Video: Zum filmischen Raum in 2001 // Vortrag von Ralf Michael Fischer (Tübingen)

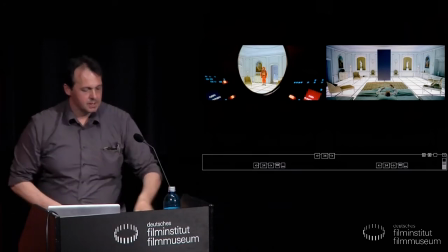2468s
Dabei muss man sich immer vor Augen halten,
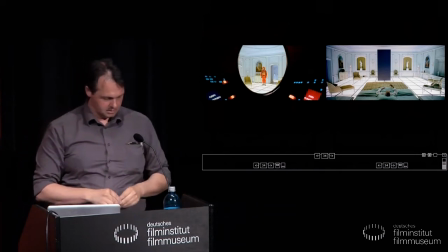2471s
dass Kubrick mit der experimentalfilmartigen Schlussepisode eine klare logische Verbalisierbarkeit bewusst verweigern möchte.
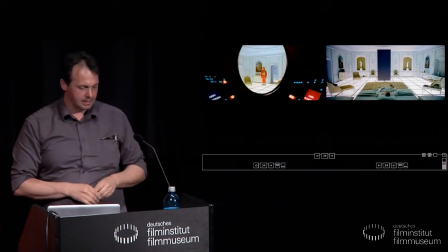2481s
Ausgehend von der Sprachkritik, die er zuvor bereits durch die Kontrastierung von Sprache und Bildern vermittelt hat,
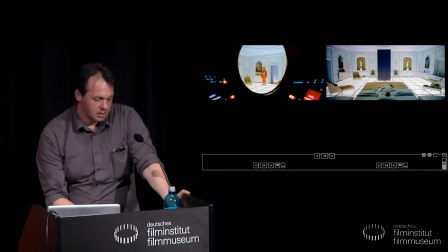2487s
ist das, was hier geschieht, zum Teil nicht mehr begrifflich zu fassen.
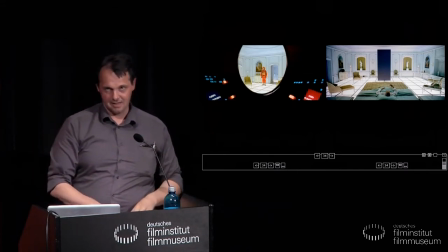2493s
Auch Begriffe der Filmanalyse versagen hier teilweise, also wenn Sie versuchen wollen, das am Schluss mit Einstellungsgrößen zu beschreiben,
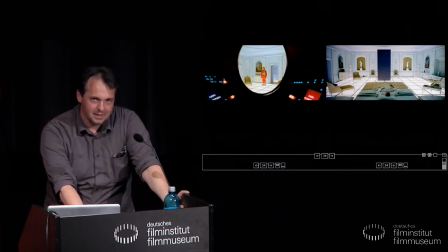2502s
da merken Sie dann plötzlich, wo auch das Ende einer filmanalytischen Beschreibbarkeit ist.
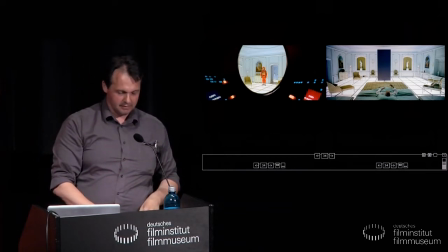2509s
Deshalb existieren dann auch solche Hilfsbegriffe wie Sternentor oder Hotelzimmer. Man kann nicht einmal mehr sagen, ob es sich um reale Ereignisse handelt, was Kubrick uns da zeigt, oder um Wahnvorstellungen von David Bowman.
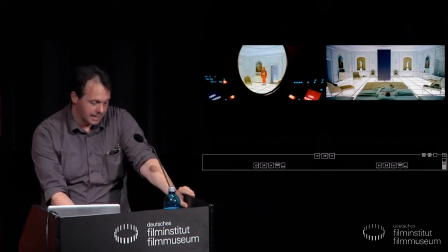2523s
Gesetzt den Fall, es handelt sich um reale Ereignisse, was ich jetzt einfach unterstelle,
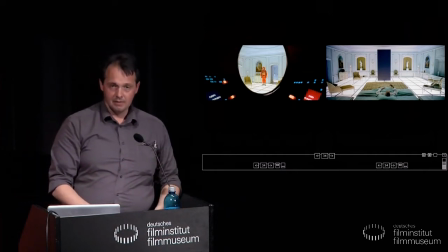2529s
zieht Kubrick hier eine Konsequenz aus den Fehlern vieler anderer Science-Fiction-Autoren und Regisseure.
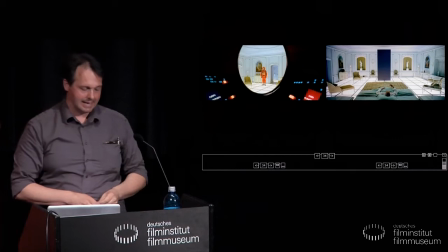2536s
Anstatt das Fremde und Unerklärliche in den Bereich der Erklärbarkeit hereinzuholen, verweigert er Erklärungen,
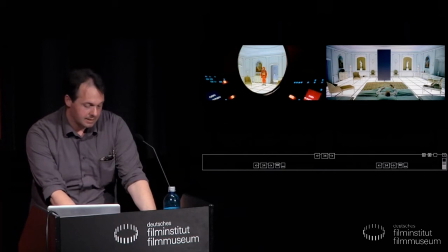2543s
um auch das Publikum mit der Problematik zu konfrontieren, dass zum Beispiel eine Begegnung mit Außerirdischen höchstwahrscheinlich eine Begegnung mit dem Radikalfremden ist,
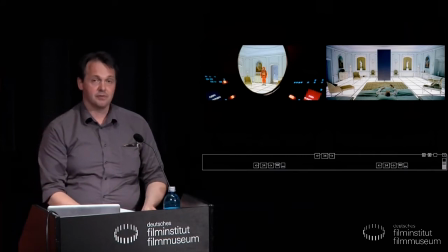2554s
die das menschliche Verfassungsvermögen übersteigt.
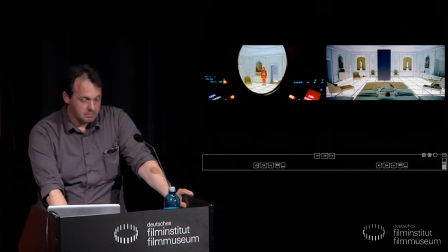2558s
Damit konfrontiert er auch uns mit dem Gefühl einer beschränkten Erkenntnisfähigkeit,
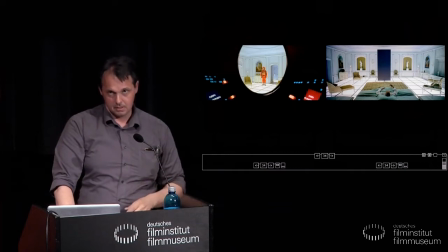2563s
das er eben bei seinen Figuren problematisiert.
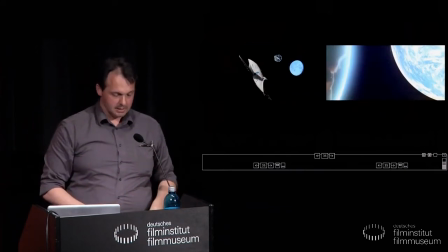2570s
Feststellbar ist allerdings in den allerletzten Einstellungen, dass mit dem Fötus erstmals ein Wesen menschlicher Herkunft in eine Art Konjunktion mit Planeten tritt und auch in einem offenen Raum auftritt.
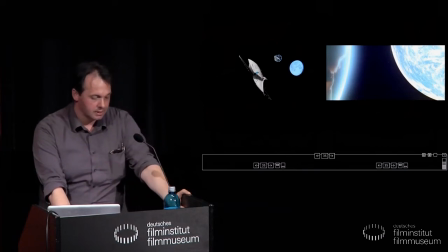2582s
Zuvor gab es dieses Zusammenspiel nur zwischen Gestirnen und dem Monolithen oder Gestirnen und Raumschiffen. Am prominentesten im nahezu abstrakten Weltraumballet der Donauwalzer-Sequenzen. Eine Evolution des Menschen scheint, so die Nahelegung der Raumdramaturgie,
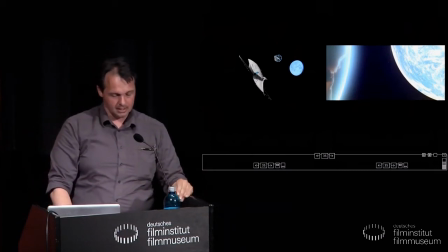2601s
nur durch den Wechsel zwischen geschlossenen und offenen Räumen möglich, zwischen denen der Film permanent hin und her pendelt.
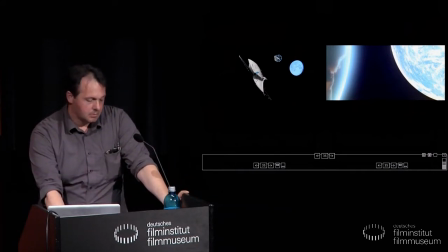2609s
Damit komme ich zu einer Klammer, die den ganzen Film zusammenhält und die ich jetzt als Zusammenschnitt vorführe. Viertens, zweimal auf und ab, zwei assoziative Rahmungen von 2001.
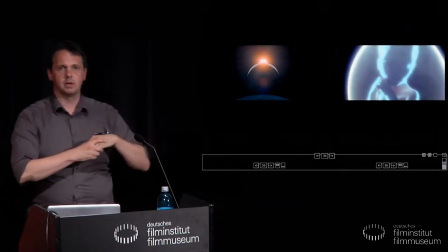2629s
Also das war jetzt eigentlich der Zusammenschnitt von Anfang und Ende,
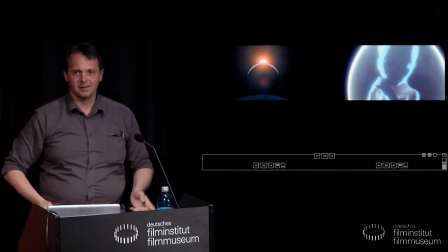2633s
teilweise noch ein bisschen gekürzt, ohne die zweieinhalb Stunden, die es dazwischen gibt.
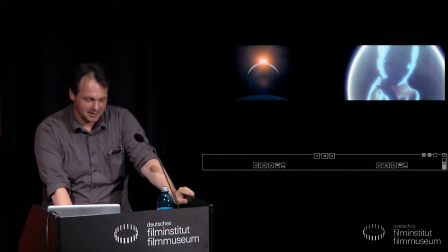2640s
In beiden Fällen haben wir, also das war quasi Kubrick-Shortcut, in beiden Fällen haben wir eine besondere Konstellation im Weltraum.
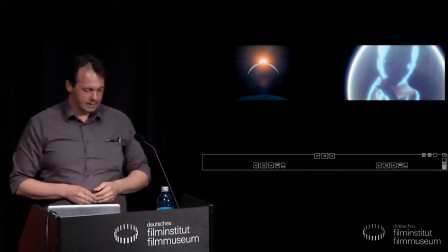2650s
Der Aufwärtsbewegung der Kamera zu Beginn antwortet eine Abwärtsbewegung am Ende,
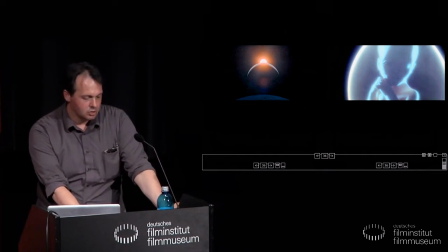2656s
die beim rätselhaften Astralfötus endet. War ursprünglich die Sonne der Endpunkt der Bewegung, so ist nun ein Wesen menschlicher Herkunft eben ein Endpunkt einer Kamerabewegung.
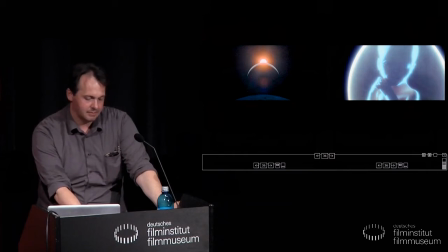2669s
Ob die Auf- und Abwärtsbewegung positive oder negative Bedeutungen innehat, muss dabei allerdings jeder für sich selbst entscheiden. Da wurde auch schon drüber diskutiert. Der Film endet mit einer Potentialität, die letztlich offen lässt,
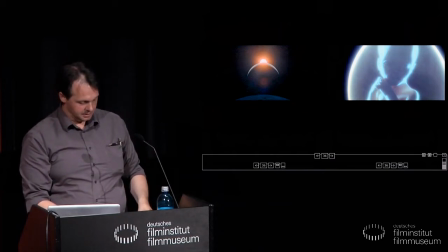2686s
wie menschlich, unmenschlich oder übermenschlich das neue Wesen ist. Die Interpreten sind sich darüber nicht unbedingt einig.
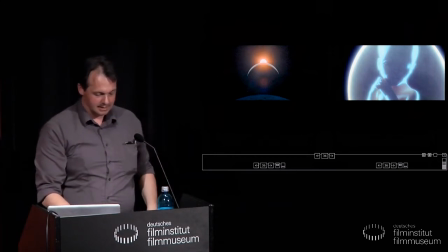2693s
Eine optimistische Deutung unterstützt der Umstand, dass erstmals ein Wesen menschlicher Herkunft mit seiner Umgebung harmoniert.
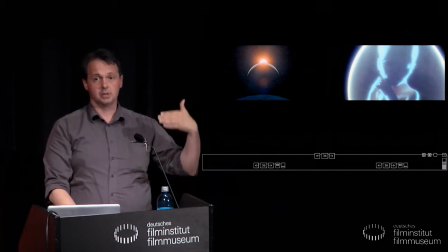2702s
Es gibt auch Deutungen, die sagen, der Schluss ist negativ zu werten, weil das kein menschliches Wesen mehr ist.
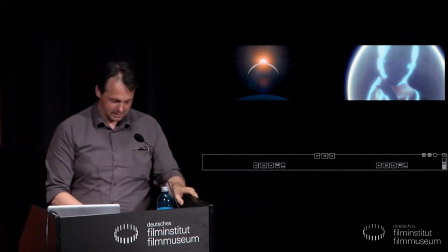2707s
Also über solche Dinge wird da recht viel diskutiert. Stimmt, das brauchen wir auch noch.
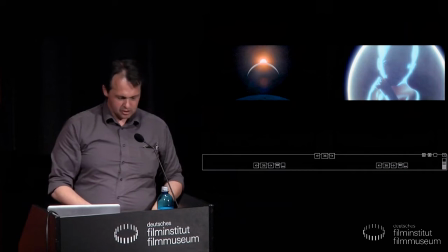2717s
Wie Sie inzwischen bemerkt haben,
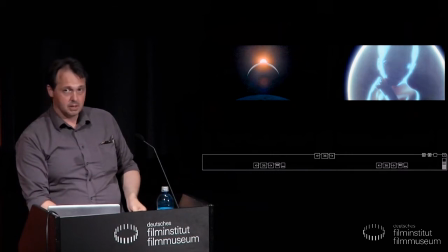2720s
gehört für mich zur Analyse des Montageraums nicht nur direkt aufeinanderfolgende Einstellungen, sondern auch die Zusammenschau von Einstellungen, die über den Film verteilt sind.
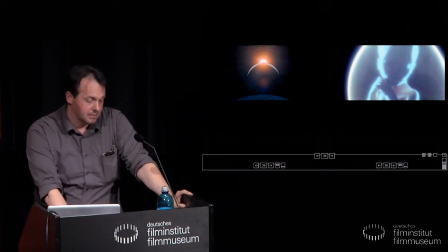2734s
Aus diesem Grund möchte ich auf einen visuellen Spannungsbogen aufmerksam machen, der 2001 meines Erachtens leitmotivartig durchzieht, aber einer kaum bemerkbaren, hochgradig assoziativen Logik folgt.
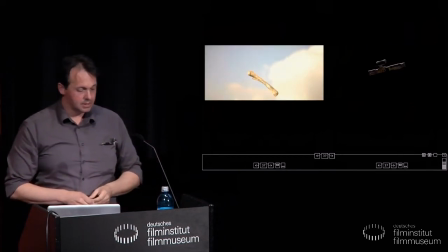2750s
Sein Ausgangspunkt ist der berühmte Graphic Match, von dem wir bereits gehört haben und durch den ein Uhrzeitknochen mit einem Raumschiff optisch kurzgeschlossen wird. Gerade weil in 2001 eine assoziativ-visuelle Logik vorliegt, die hier zum Beispiel Knochen und knochenförmiges Raumschiff miteinander verbindet,
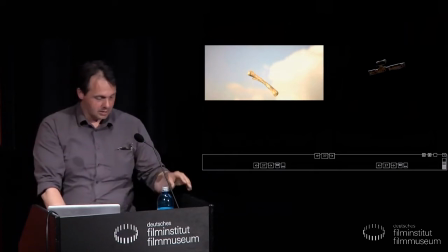2770s
hat der Film ein unüberschaubares Deutungswirrwarr hervorgerufen. Gut, statt dass man dann das Narrativ analysiert, denke ich, ist es auch mal interessant,
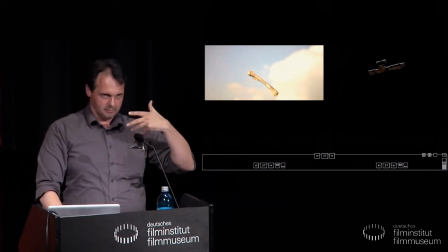2783s
oder viele schauen dann eben darauf, wie man diesen Film narrativ interpretiert,
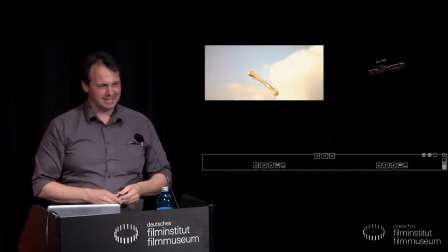2789s
Einige Strukturen in dem Film haben mich eher an Lyrik zum Beispiel auch erinnert, also bestimmte Motivketten oder Motivassoziationen, die möglich sind. Ich glaube, da könnte man vielleicht dann auch weiterkommen. An dem Raumschiff fällt nämlich auf, das ist das, was Sie recht sehen,
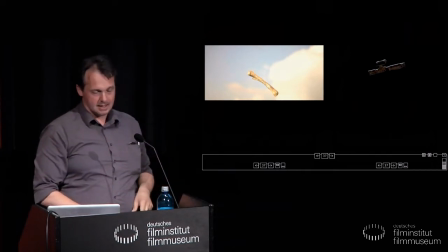2811s
dass es den Flug des Knochens zwar aufnimmt, aber nicht vollendet, weil es nicht zu Boden fällt. Dem folgen immer wieder schwebende Raumschiffe, knochenförmig oder nicht,
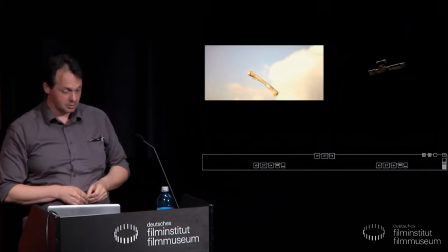2822s
bis am Schluss ein viel diskutiertes Objekt den Flug des Knochens und der Raumschiffe stellvertretend zu Ende bringt. Also ich zeige Ihnen jetzt mal nochmal eine abgekürzte Fassung von 2001, ausgehend vom Matchcut,
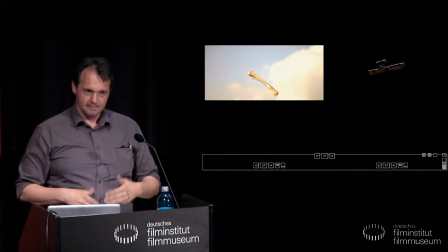2836s
wie man da so eine Motivreihe erkennen könnte.
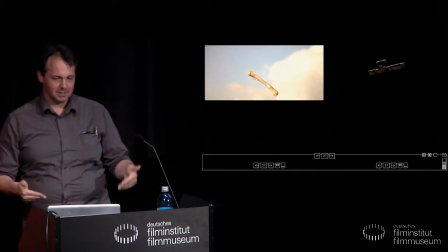2841s
Das sind alles Nahelegungen. Also im Umgang mit 2001, vieles wird nahegelegt, aber nicht wirklich ausbuchstabiert.
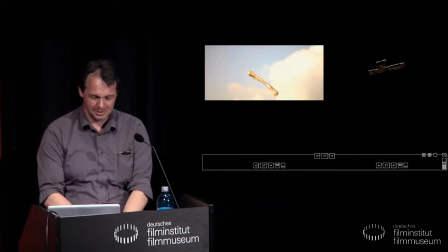2850s
Das muss man sich immer dann auch klar machen.
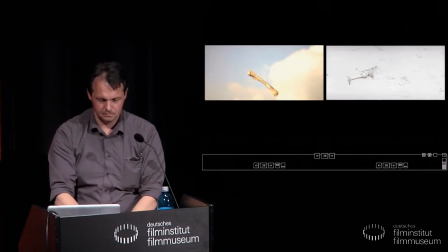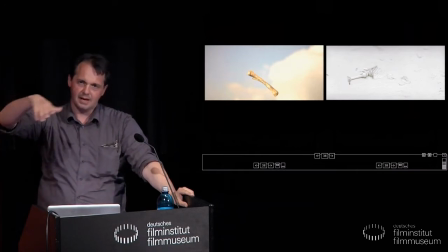2860s
Also was ich hier gezeigt habe, war so eine Reihe von schwebenden, knochenförmigen Raumschiffen,
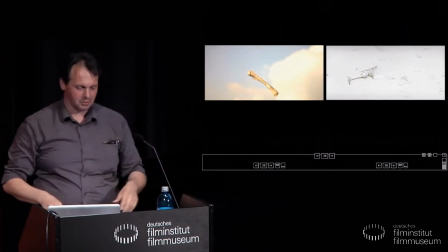2865s
bis das dann schließlich fortgesetzt wird durch dieses knochenförmige oder im weiteren Sinne knochenförmige Kristallschlass am Schluss,
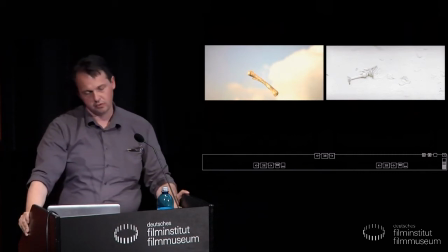2874s
das eigentlich handlungslogisch vollständig unmotiviert daherkommt,
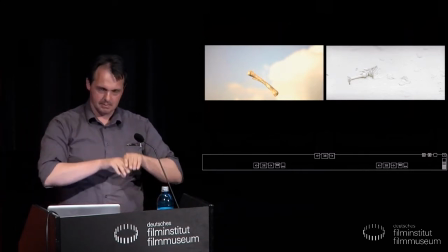2879s
aber innerhalb des Films, innerhalb des filmischen Raums, also wenn man diese Folge sieht,
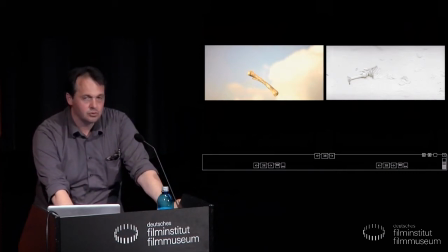2886s
Sinn ergibt, wenn man es als assoziativen Abschluss dieses durch den Film sich hindurchziehenden Knochenfluges sieht.
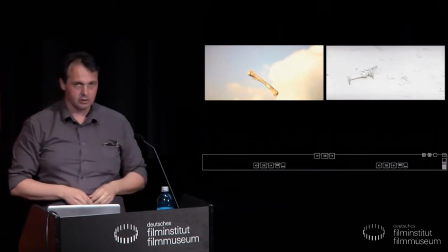2894s
Was sich dazwischen abspielt durch die schwebenden, knochenförmigen Raumschiffe und sogar dann auch einen Kugelschreiber,
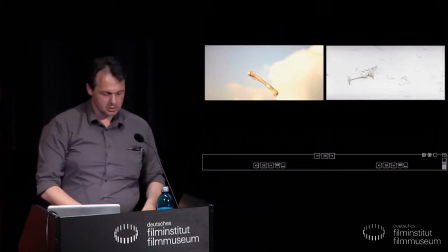2901s
ist als assoziative Weiterführung des suspendierten Knochenflugs deutbar.
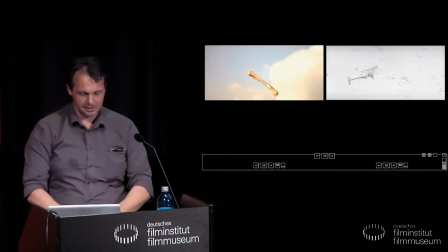2906s
Ich zeige hier jetzt nochmal eine Kurzfassung dessen, worum es mir geht.
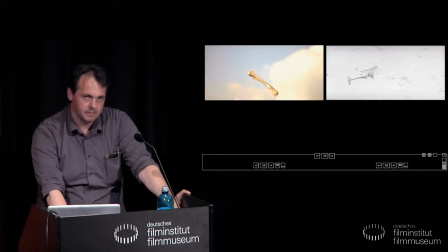2911s
Rein von der visuellen Logik her gesehen, hätte uns Kubrick, also die Idee ist,
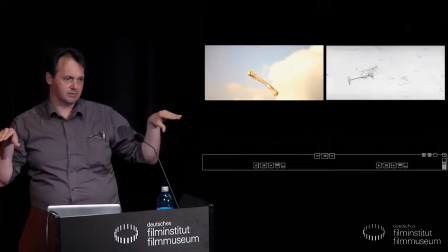2916s
Kubrick hält diesen Knochenflug in der Schwebe durch den ganzen Film durch und das gibt dem ganzen Film nochmal so eine eigene Dramaturgie,
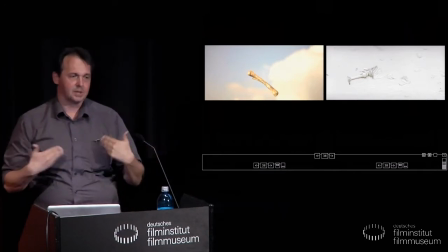2925s
sozusagen eine visuelle Spannung, die dann erst aufgelöst wird durch dieses fallende Glas.
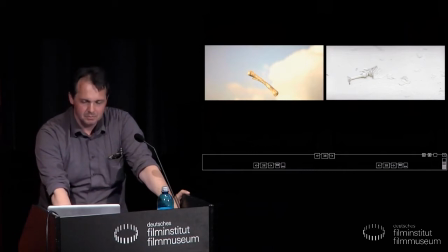2931s
Rein von der visuellen Logik her gesehen, hätte uns Kubrick mit dem, was ich hier vorgeführt habe, fast zwei Stunden des Films ersparen können.
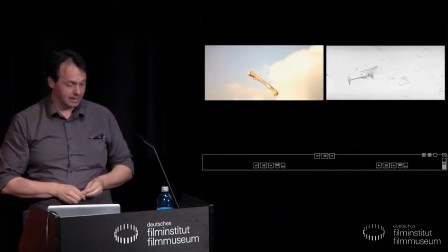2940s
Was sich zwischen diesen beiden Einstellungen abspielt, ist eine visuelle Grundspannung,
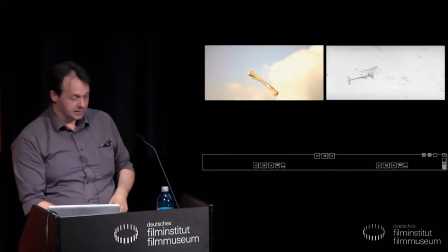2945s
die die ganze Zeit hindurch unterschwellig präsent ist, aus meiner Sicht aber einen Grundkonflikt im Film widerspiegelt.